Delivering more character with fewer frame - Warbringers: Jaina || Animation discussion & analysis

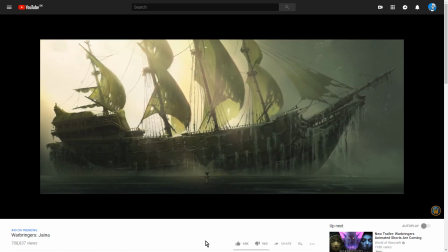And put here in motion along with a camera shake, along with obviously the sound of the thing which I'm not playing because I'm worried that that's gonna trigger a Content IDM plus
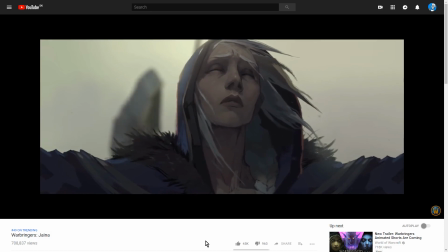it would just be distracting to hear all that beautiful singing when I'm sitting here trying to talk in my You know
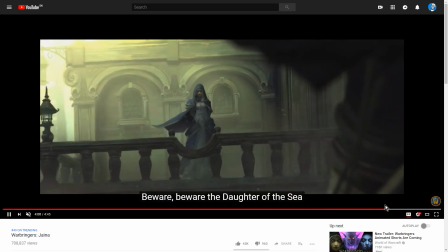not quite as beautiful a voice And you can see something I noticed this is a take a look at
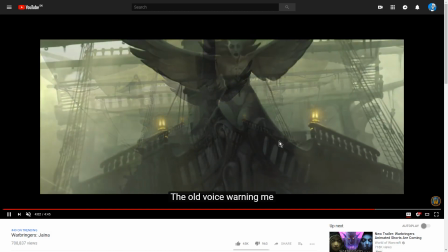The the juxtaposition that happens here the first female figure we see as the ship comes into frame is this
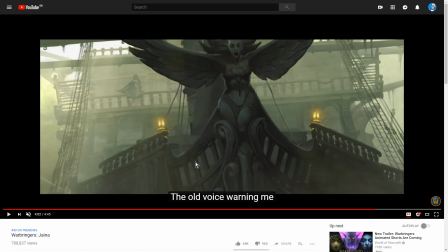Harpy this screaming banshee at the front this no vengeful figurehead and Jaina still is Is in the shadow of the ship like she's she's she's here.
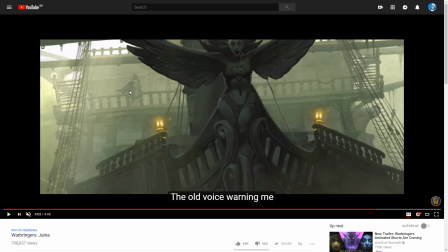She's important. She's being framed, but This is the woman that's in charge the banshee the the vengeful angel coming
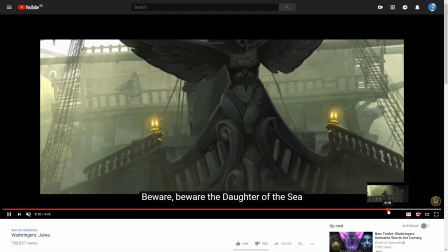to you know Reckon with the legacy of those who she sees as the betrayers of her father and
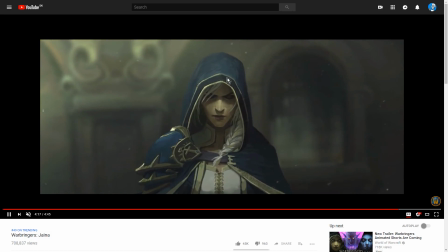She's still framed by the ship even as we close in even as we close in and finally finally when she accepts this.
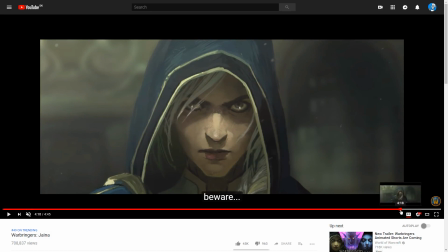Like, when she does, when she has this look on her face, when she finally accepts her father's legacy fully, or accepts that she needs to take some kind of revenge for him.
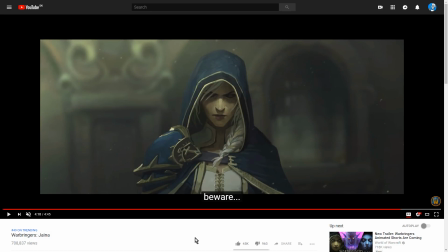Like, again, I should be clear, I don't really know what the hell Jaina is up to in Battle for Azeroth. I'm just kind of extrapolating based on what I know from Warcraft 3 and what this short is telling me.
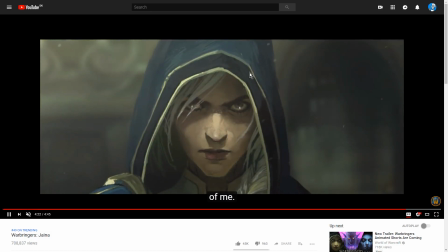Finally, once she commits fully to her father's legacy, Now Jaina gets to be dominant.
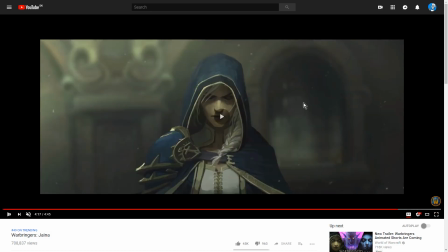For the first time in a very long time, she gets to be truly dominant in a frame. The boat fades out, becomes indistinct and unclear, and she becomes the only clear thing, the only sharp thing in the image.
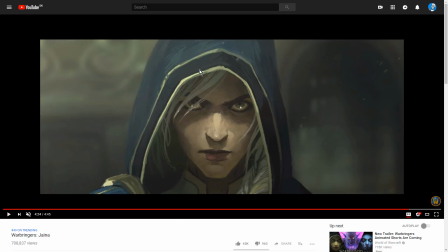And then the final shot is just murder eyes all the way across the world. And that's really... that's really quite good.
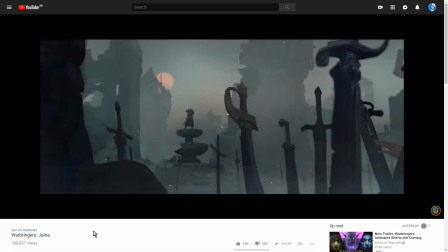I also do, again, speaking of not subtle at all, a graveyard of cutlasses and swords.
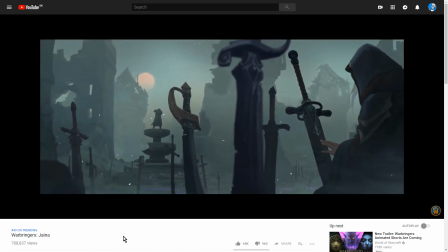Wow, that's... you could be more subtle about it, Blizzard, like, seriously.
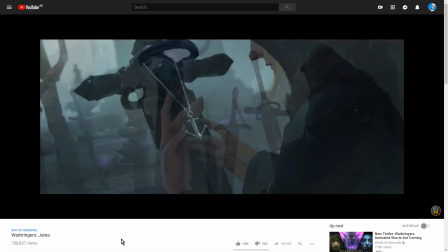But no, she's sitting in a literal graveyard of warriors who have been abandoned to their death, and that's the source of her grief.
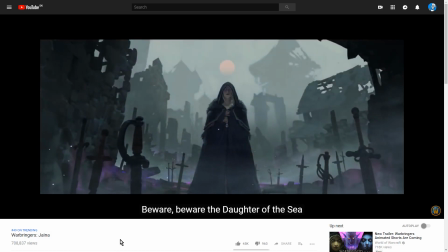Anyway, I think that's about as much as I can say about this thing. Like, again, there really isn't much...
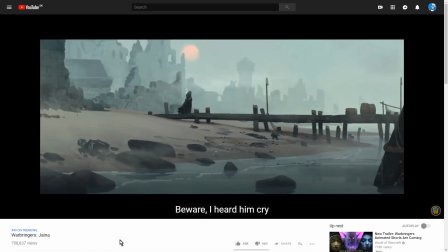Oh, right! Dude, I actually forgot one of the things I wanted to talk about. I was almost about to end the video.
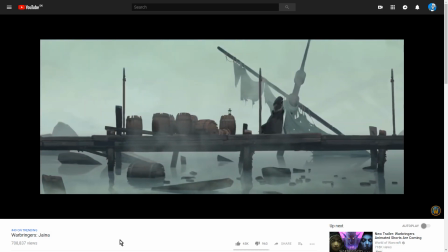One of the things I wanted to talk about is, what's the advantage to doing this rather than doing this?
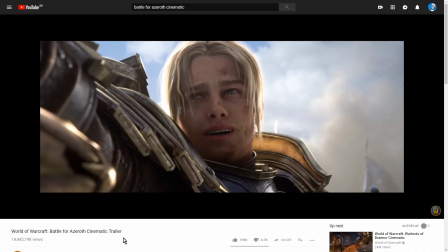Well budget first of all, it's a lot cheaper to make one of these
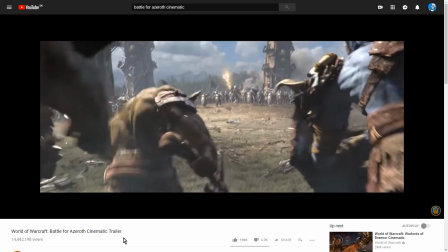Than it is to make one of these it also requires a hell of a lot less manpower It also
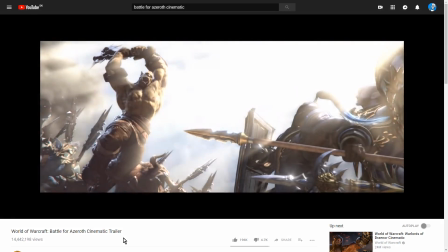requires a hell of a lot fewer man hours and my understanding is that you're planning to put out three of
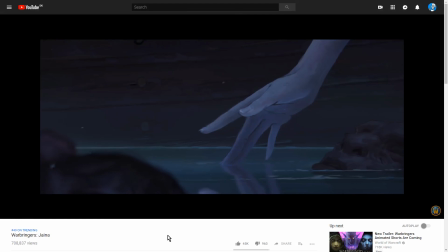these and While it would have been awesome. I do enjoy I do adore blizzards fully animated shorts
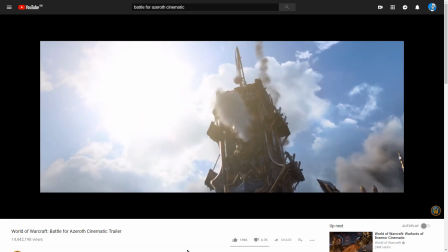That would probably have been a little bit more expense than Blizzard is willing to spend and also a lot more Just time that they would have to spend putting these things together.
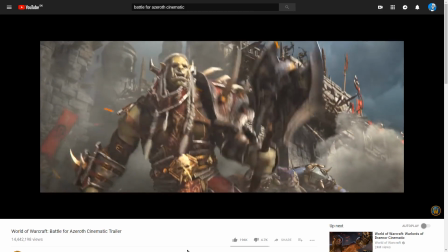These are hella Expensive and they're also difficult to get right like this making a short like this is
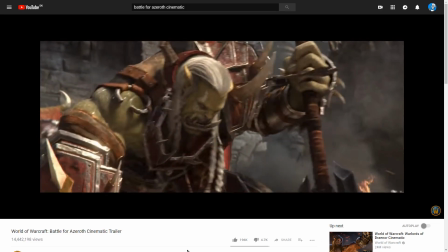a very different thing from a directorial perspective from like from an animation direct direction perspective and just from a production perspective than making something like this because
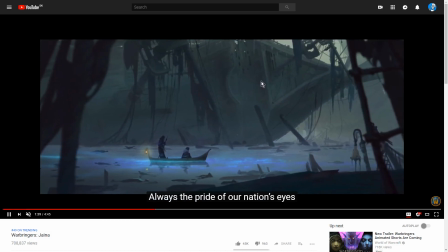Something like this rather because theoretically a few artists and a director could make something like this.
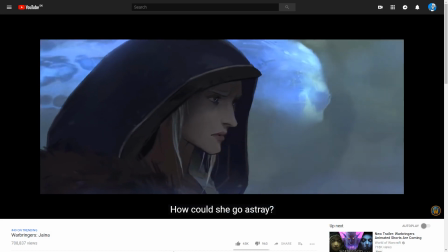Like, they've probably got like dozens and dozens and dozens of people working on these. I would not be surprised because it is Blizzard.
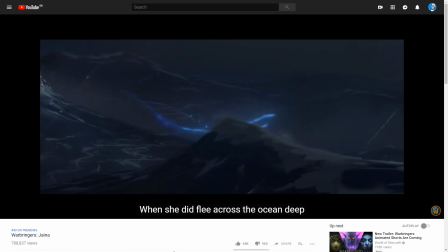They have all of the money. But something to the level of this can be created by a relatively small team.
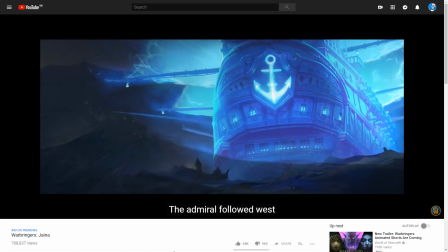Which also allows, from a structural perspective, it allows for not so much of too many cooks.
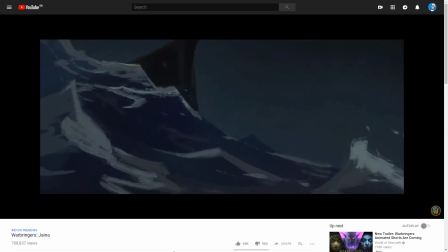Which is a thing that can kind of happen on big productions is that with a hell of a lot of interests, aligned with the thing and a hell of a lot of people involved with it.
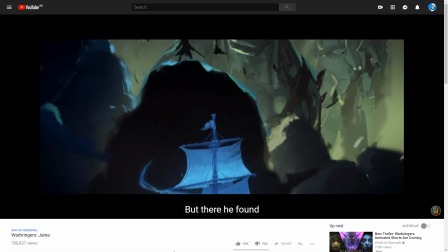My experience is that the more people you get involved into a production, the more it tends to kind of fold towards a middle ground.
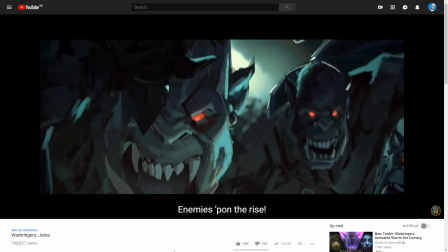Like, the fewer chances it tends to take, the fewer, you know, interesting decisions it tends to make.
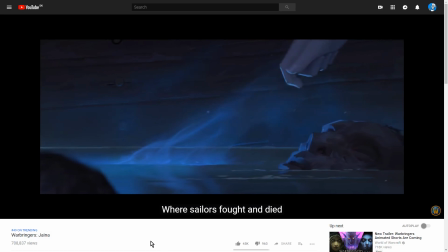And my feeling at least is that this thing is, as an artistic experiment, is a lot more daring, it's a lot more interesting,
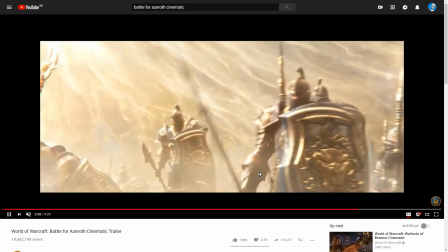it's a lot more visually distinct than something like this, which gorgeous as all of Blizzard's animation always is,
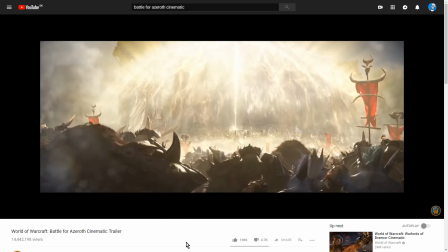does look like a fantasy short,
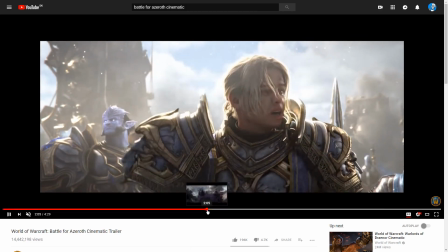like your standard high fantasy short film with a couple of armies fighting and some magic and some people are dying and stuff and shit is going on.
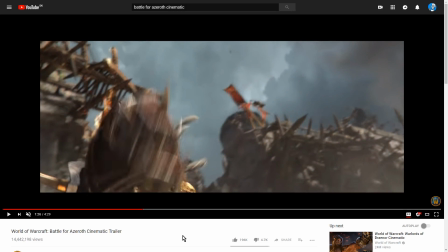Not a lot of emotional content, not a lot of thematic storytelling going on. It's also because they're doing very different things.
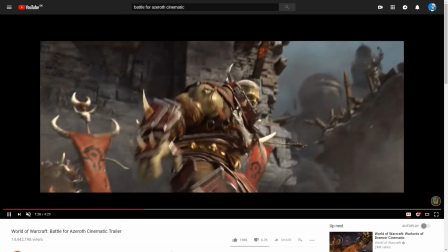This is a character piece while this is setting the stage for, you know, the grand central conflict of the narrative.
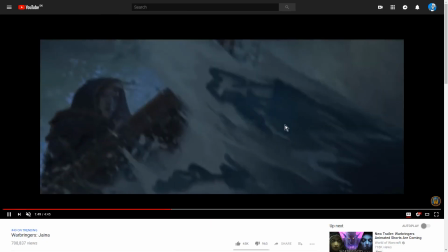But generally speaking, when you have fewer people working on a production, when you have fewer stakeholders,
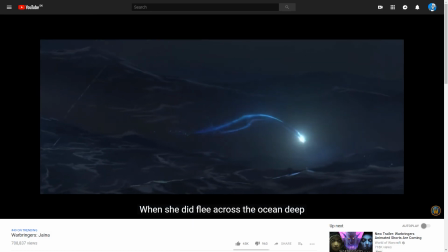when you have less investment of time and resources, you can take more risks.
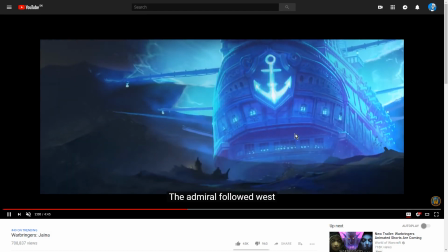And it'll be okay because even if the Jaina short hadn't been good, have I called her Jaina a million times?
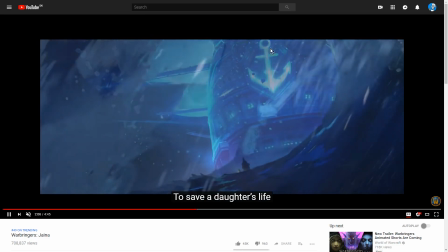I feel like I might have called her Jaina a million times. Jaina short. Even if this short hadn't been good, well, they've got two more coming on.
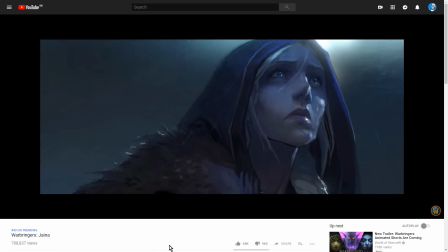Like, they have small teams working on these things. They can put them out with relative alacrity.
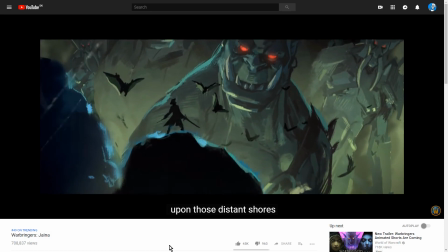If one doesn't work, the other two can kind of cover for it. So from a structural perspective, I think it just gives you a little bit more artistic freedom.
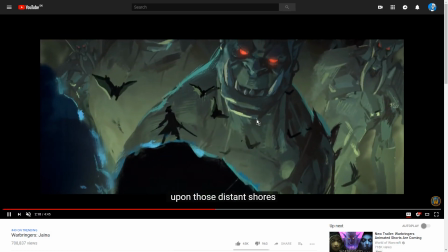And then also, a shot like this, I really do feel like this would have been a lot harder to make work as a piece of 3D animation. Like, I really feel like if these had been 3D models and these birds had been flapping and the orcs had been kind of moving and sort of doing staring, things, or even if it just had been obvious that this is three-dimensional
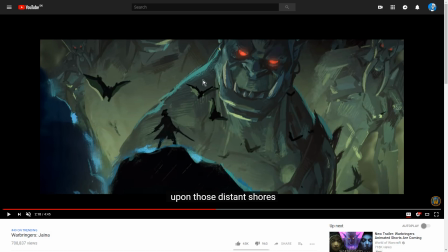character models in the shot, rather than what is obviously painted, like that's the thing about the orcs here I'm gonna close in a little bit more.
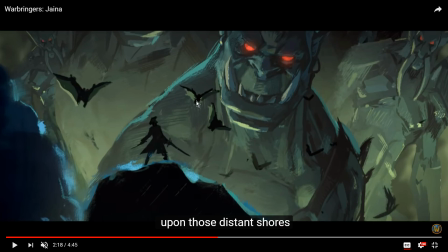They are obviously painted, right? And the same thing goes for the birds You can see they're just, they're painted color blobs. They're barely even finished.
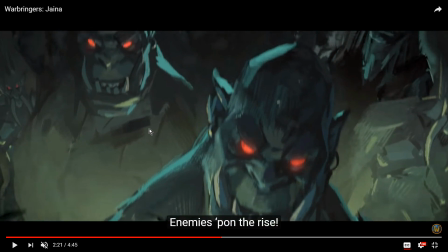They look kind of sketchy, literally They look like sketches, which is, which gives them a certain effect because again, we're inside Jaina's mind space here, right? She's sketching out what's happening. She's sketching out that past that she's remembering. It's not real. It's not set in stone. You can replicate that in 3D, but I feel like it works better in 2D.
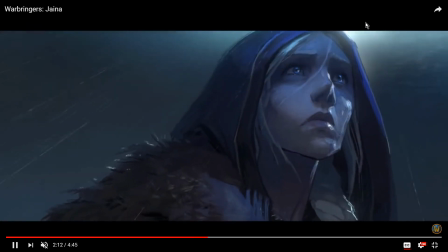Like I feel like this whole this whole narrative where every image is supposed to be so important works better in in 3D.
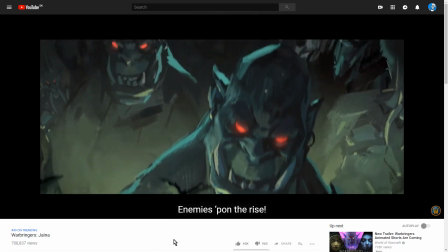But yeah, was there anything else? I think there was something else, but I keep forgetting what it is.
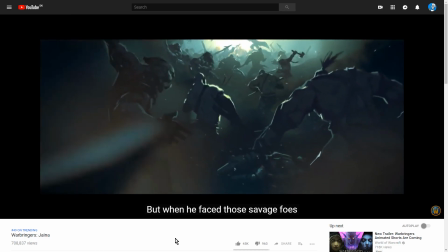So unless I remember it very shortly... Yeah, I've forgotten it. Doesn't matter.
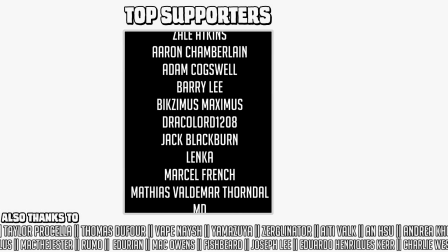Anyway, my name's MintibizKan. If you feel like you enjoyed this video, then I would be very much obliged if you clicked the like button down below.
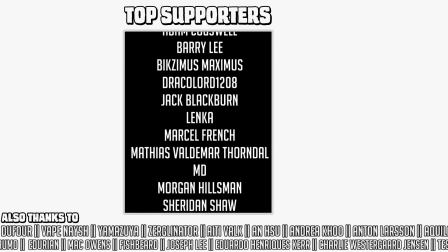If you want to see more of these videos, you can tell me so down in the comments.
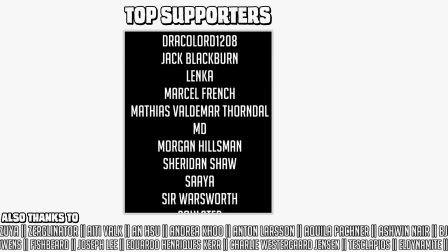And if you happen to have a dollar that you would not mind parting with once a month and help me pay for...
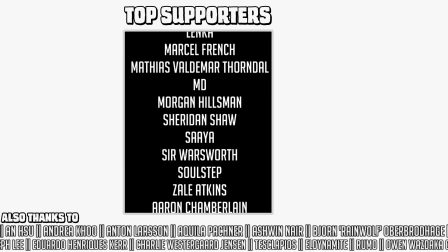I don't know what I can buy with one dollar. Not a lot. You can't really buy anything with one dollar.
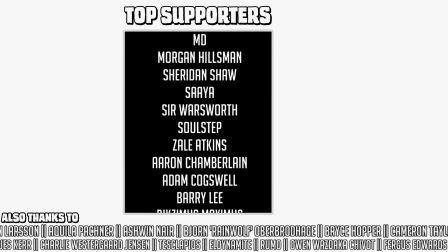But if I get one dollar from you and then some other people also give one dollar then I can then eventually It kind of adds up and I can pay for my rent,
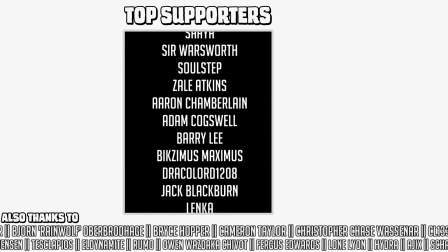which is nice So if you are able and willing to do that, I would be very grateful if you're not that is of course completely okay Finally if you didn't like the video
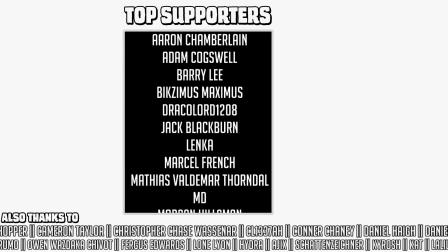It's not a lot I can do about that I just I just have to tell you that there's a
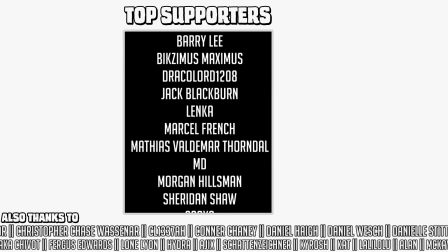dislike button down below that you can click on but I can't 100%
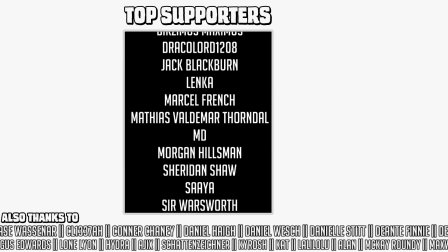guarantee you that that dislike button is not consumed
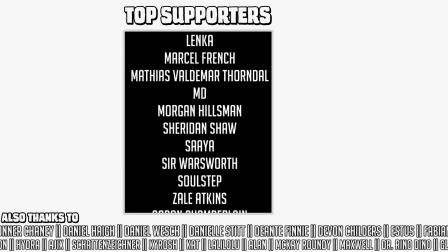with traumatic memories from its past which are currently haunting it in a terrible and deeply personal way and if you click it,
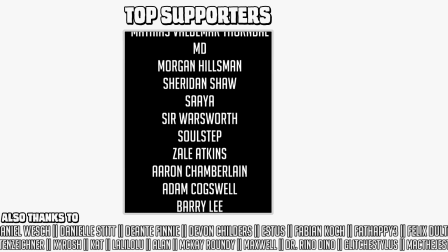I cannot guarantee That it is not going to start resurrecting the dead
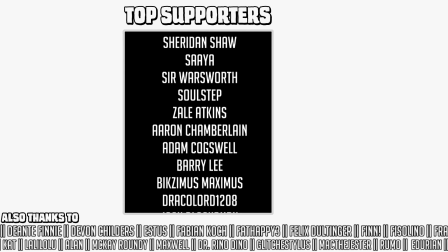in some sort of vain attempt to Make up for mistakes that it made in its past
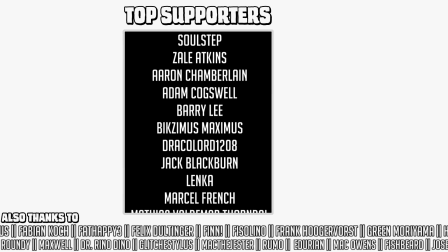so it's just if you hear it wailing or screaming or like crying in the night or something you might want to consider just not clicking it.
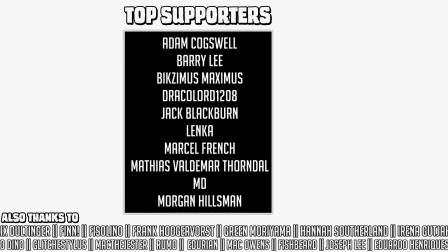It might not be worth it, unless you're a cleric, in which case I guess you'll be fine.
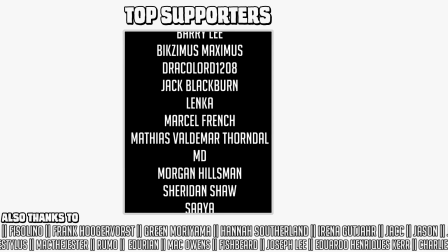Thank you very much for watching.